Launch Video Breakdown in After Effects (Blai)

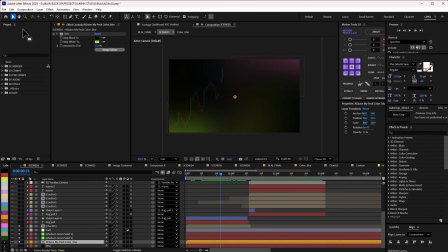4:44 This is like a forex chart, because it's very related to what I'm doing.
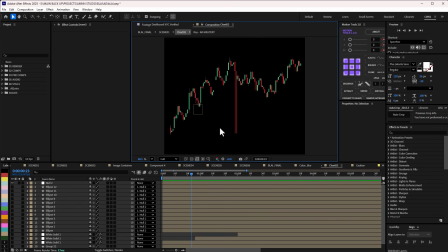4:50 So by double click this, basically I did all of this in Illustrator, created all of this,
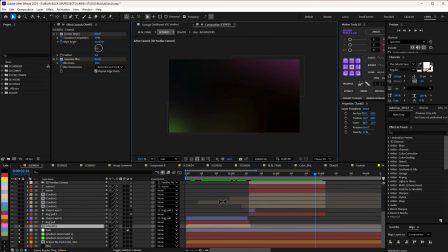4:55 and then basically this is how it looked like in Illustrator, and then I just imported them here. And then all I did was to now animate the comp. I used linear wipe, and then also added some Gaussian blur to it to just make it blurry towards this point.
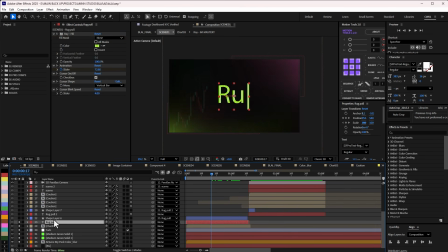5:10 That's basically all I did. And then the text, so here I added this typewriter animation to it. So that's what it's typing here. If I click U, but I didn't want this to be the same color, like the typewriter thing here, to be the same color with this.
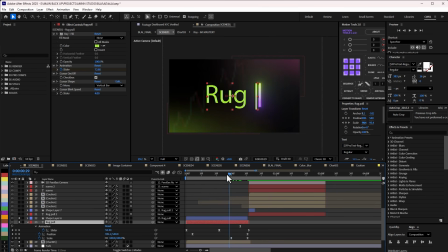5:26 So basically all I did was to now draw my own shape layer and then if you noticed, it's actually blending well with it. It's covering it up. You can see this because I'm hovering over it, but it's actually very fast. So if I play it now, this is what I have. You can see how fast it is. And also, I think in the final video, I think I actually deactivated the cursor.
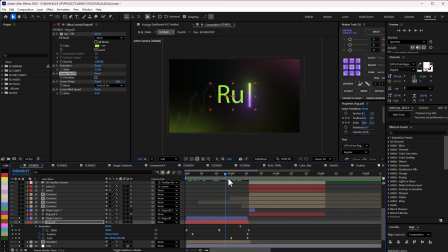5:46 So if I uncheck this, right, so I just use it as a guide basically. So this is basically what I did in the final video, and I just go straight to the next scene. So let's introduce the next scene. So basically combination of all of that, then to this scene.
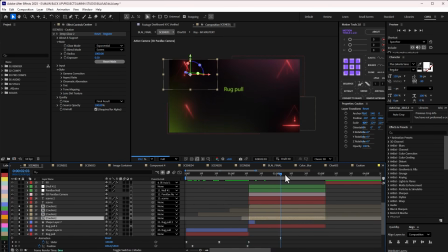6:01 If you see all this caution icon, right, how did I get to achieve them?
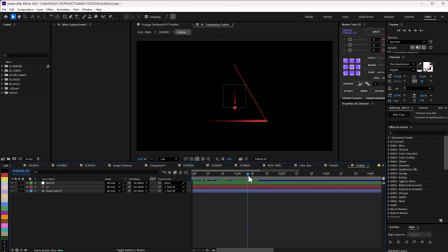6:05 This is it here, and it's actually quite simple the way I achieve it. First is the shape, which is the triangle, and I added CC light sweep. Without CC light sweep, this is what I have. With CC light sweep, that just changed the entire color because I haven't changed the color of the light color to be red.
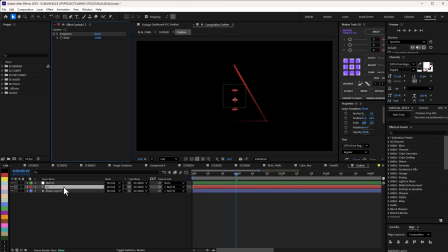6:21 Then of course I have this exclamation mark here. Deep glow. Let me just delete that. So basically all I did here was to add a preset called Broadway. So let me give you the name of the preset is called Broadway, and it's actually text preset.
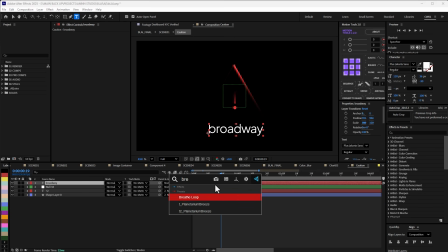6:38 So if I come here and then click this and search for Broadway presets, so you can see what it's doing. So that's exactly what I added to the exclamation mark. That's why it's flickering, and the beautiful thing about that is I can change the adjustment, how much flicker that I want it to be and all of that.
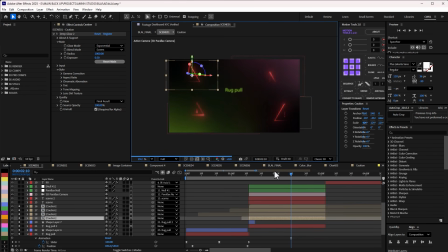6:54 So that's how I get to achieve that. And then just put them in 3D space. Check out all of this. Can you see that I put them in 3D space? Make sure there's a form of parallax going on here. So let me just reduce this to a quarter so that we can be able to move fast.
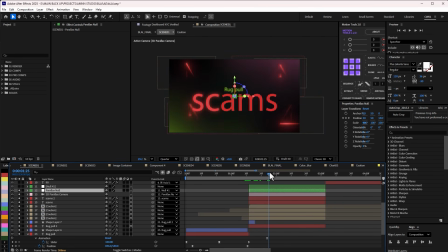7:10 So you can see this is just a parallax animation. So you can see that this is the position is now zooming in. All of these are actually staggered in Z space.
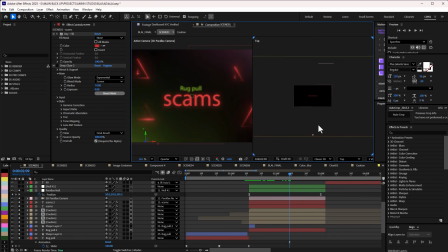7:21 So if I can show you that so if I zoom out, you can see all of this scattered in Z space here.
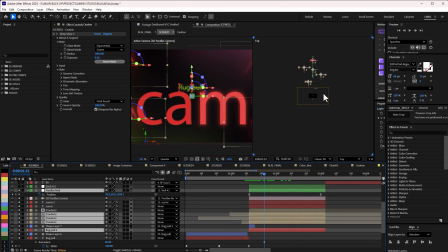7:30 So and that is what is giving that depth. You can see the camera and that was giving that depth.
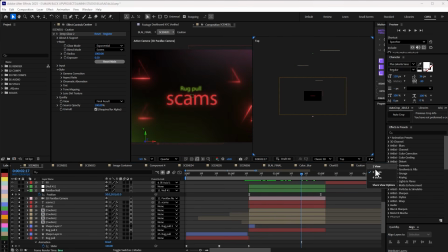7:35 That's how I get to achieve that. So let me switch back to one view, go back to this.
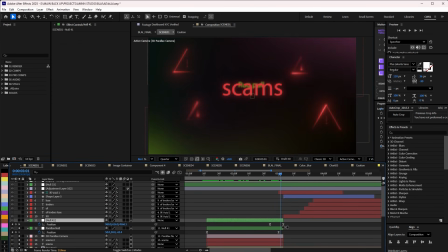7:39 And then switching to this next scene here, so basically I wanted the transition from this next scene to the next one. So I can see that it's going up, and as it's going up, because it is in 3D, so it's giving that parallax view.
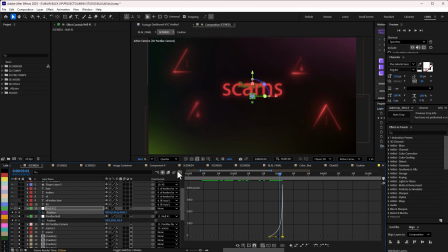7:55 And of course I use my match cut like I always do to the next scene, and then I now introduce these other scenes here.
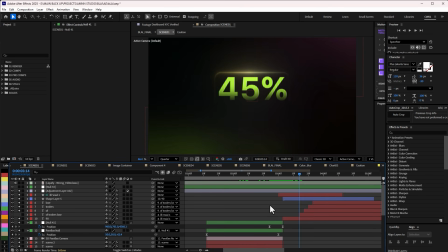8:03 So let me activate some of this. So let me quickly show you how I get to achieve this background hedge thing, right? And I think that's like one of the most interesting thing here. So basically I stack some effects, and it's just 3 effects.
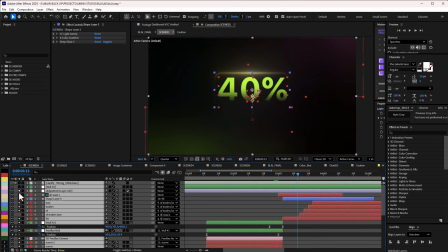8:17 I can just highlight everything and uncheck this and then solo this.
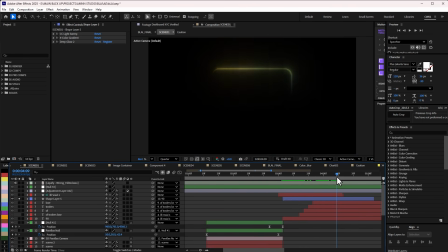8:22 Yeah, if I play this is what I have. Can you see that it's moving all around? Very interesting. So basically let's break this down. So I think the first thing I had was, so basically CC light sweep, and I changed the mode to cutout. So normally by default it to be hard, so that means to be showing this,
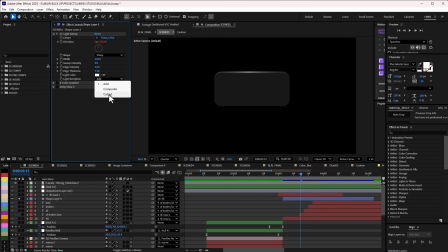8:41 it's already giving some kind of glass effect, but I want it to be cut out, and that's what is giving me this. I tweaked some things, and of course I also animated the direction of the light.
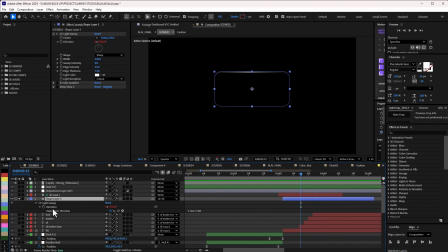8:51 If you see this, you can see that I added an expression to the direction, which is practically the rotation, right? And that's why it keeps rotating on the side. So let me uncheck this. So that's why it keeps rotating on the side. So that's what is making it rotate. Then of course I added 4 color gradients without the CC light sweep.
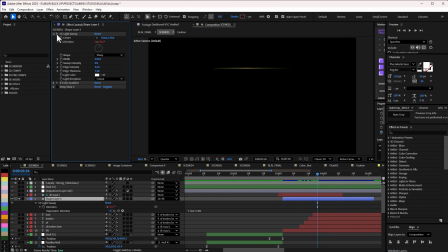9:09 So this is the 4 color gradient that I added to it, different colors. But with the CC light sweep, it's not bringing out the color, right, which is really interesting. And of course I added deep glow so that it can really bring that out. That's basically how I get to achieve that.
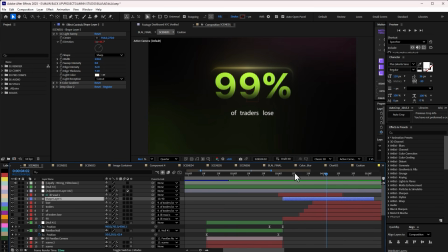9:22 And of course I think the rest is just pretty simple. Use a text preset for this, for the 40%, if I'm not mistaken. Yes, that's practically what I did. And also I added mask to the text so that it can give me this depth underneath.
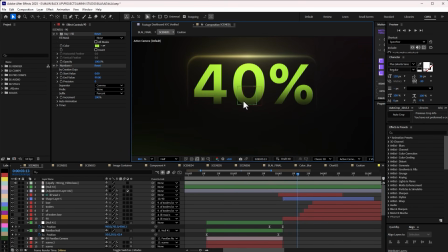9:41 So let me change this back to half. It gives it this depth without the mask. So if I change this to none, this is what I have, but with the mask, that's what I have. And I just feather it a little bit, and then added my text preset from Creative Jojo Number Plus.
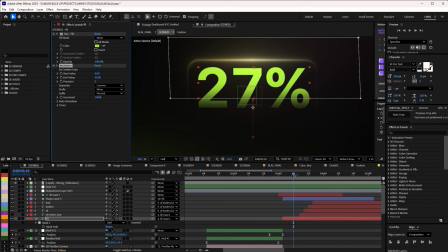9:56 I've talked about this in my previous video. It's actually quite simple to do number counting like this.
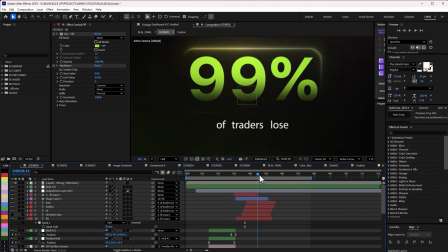10:02 And then basically I think that's like the very first scene.
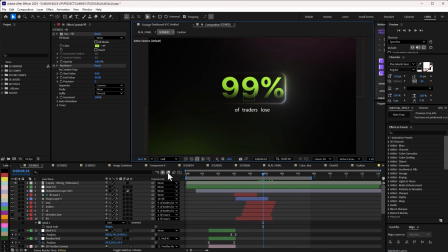10:06 Of course the text are just animating in it, just simple position animation. And if you know quite well, always going to try and cut to the next scene. Okay, yes, so this is where I did the animation to cut into the next scene. So I wanted to scale down.
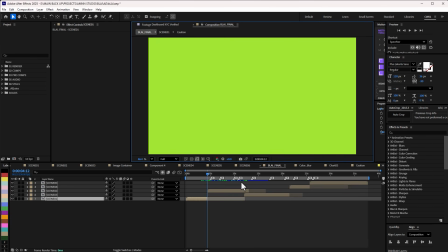10:21 So as it snaps to this point, the next thing is introduce, which is this.
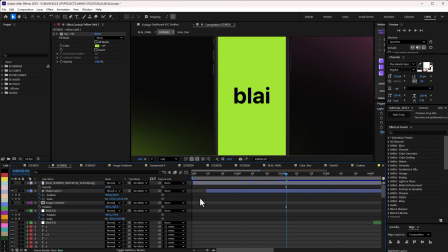10:25 And this is the logo animation that I did for the brand. And it's actually quite easy, it's quite straightforward, no big deal.
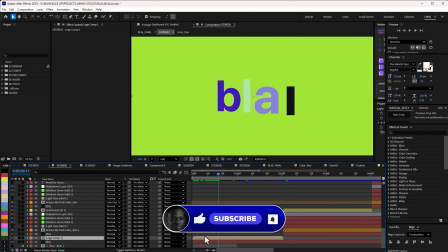10:31 So basically just position animation in this space.
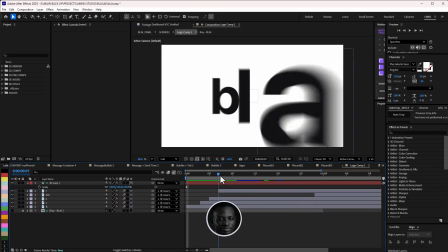10:38 Right, this is it here. Position animation in this space, right?
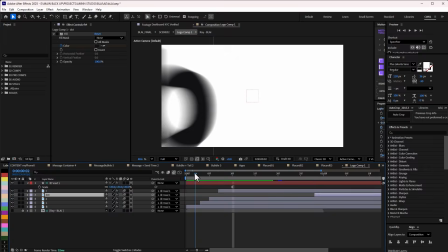10:41 So basically I just, is in PNG, so I just cut them out and then marks them out and then added this color animation.
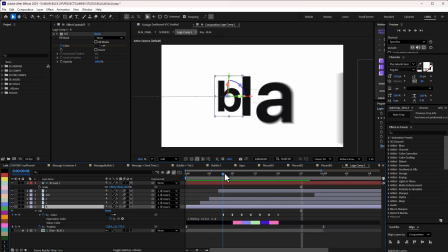10:49 So if I press U, you can see the fill color and how it's changing. I use hold keyframe for this, and basically that's all I did for everything. And then the last thing was just the eye, the dots, which is this.
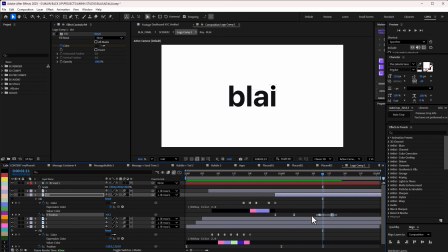11:01 I just make sure that it bounces, it gives me that bounciness. So I like this and go to my keyframes. This is how I applied my value graph to give me that bounce. I'm pretty sure that is clear.
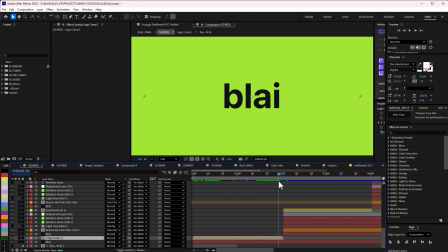11:12 Of course, the background is changing the main command. Then of course I snapped this one, and then here is where we have the phone.
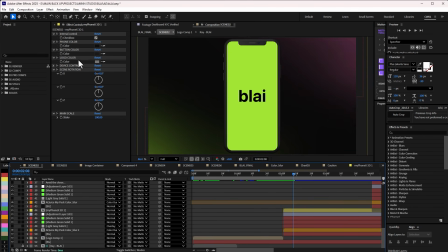11:20 The phone I didn't have to, because I have like some packs that I normally use to make my job really easy.
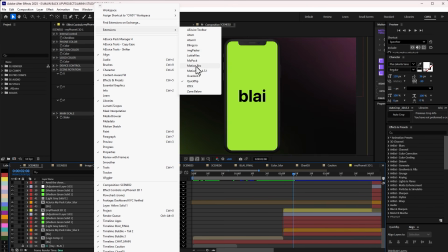11:26 So for this one I use Motion Bro.
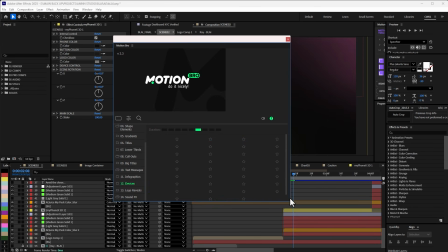11:29 So for this, I go straight to the device, and then you can see some of the device that I can already use here.
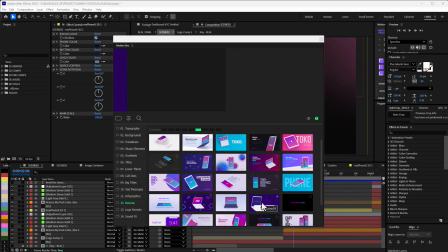11:36 More stripped down version of a laptop or of a desktop, but I don't think I use any of this here.
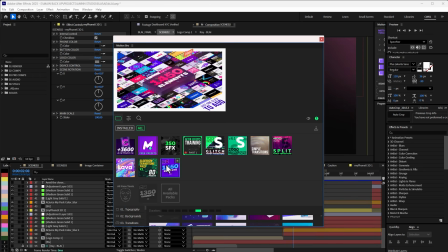11:43 I think the one that I used was in this pack, if I'm not mistaken, or maybe of this one.
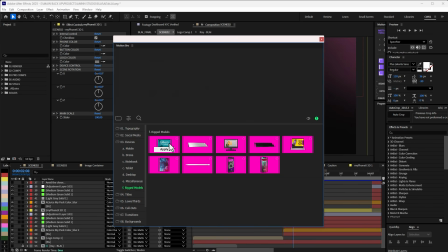11:48 The devices, miscellaneous or rigged model. So these are like some rigged product that you can use that are ready to go, right?
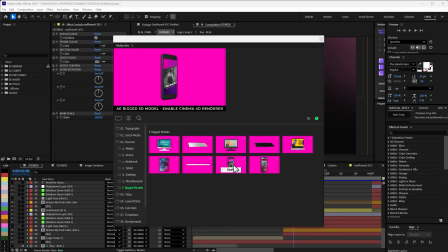11:56 So this just makes my job really easy. So I actually use one of these phones for me to do what I needed to do,
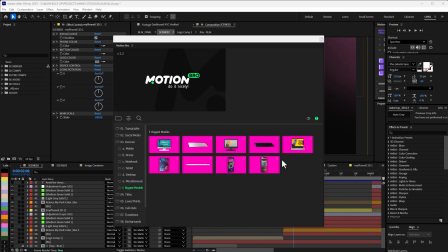12:04 and yeah, that's basically how I get to use the phones.
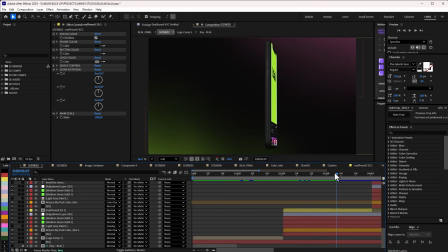12:09 And from there I just change the screens, of course animated the screen as well. So I did some form of anticipation and overshoot. So I make sure it moves to the left because I wanted to go to the right eventually. I wanted to go to the left eventually rather. Then make sure it rotates to the side,
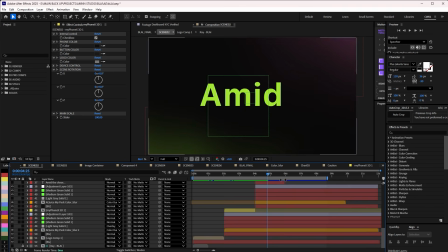12:27 and then cut straight to this scene here with the text amid chaos, and cut straight to this.
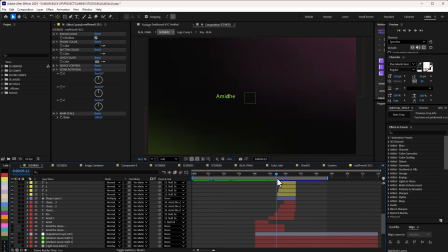12:34 So you can see that simple animation, just anticipation and overshoot, right, to really introduce this chaos. And how did I get to achieve this chaos? So first of all, I actually arranged the text.
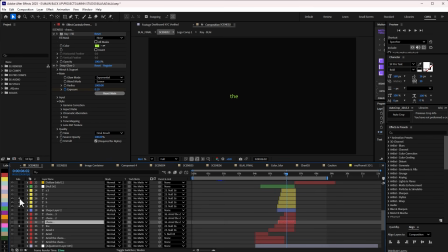12:49 So yes, so this is the chaos text. So this is basically how I arrange it.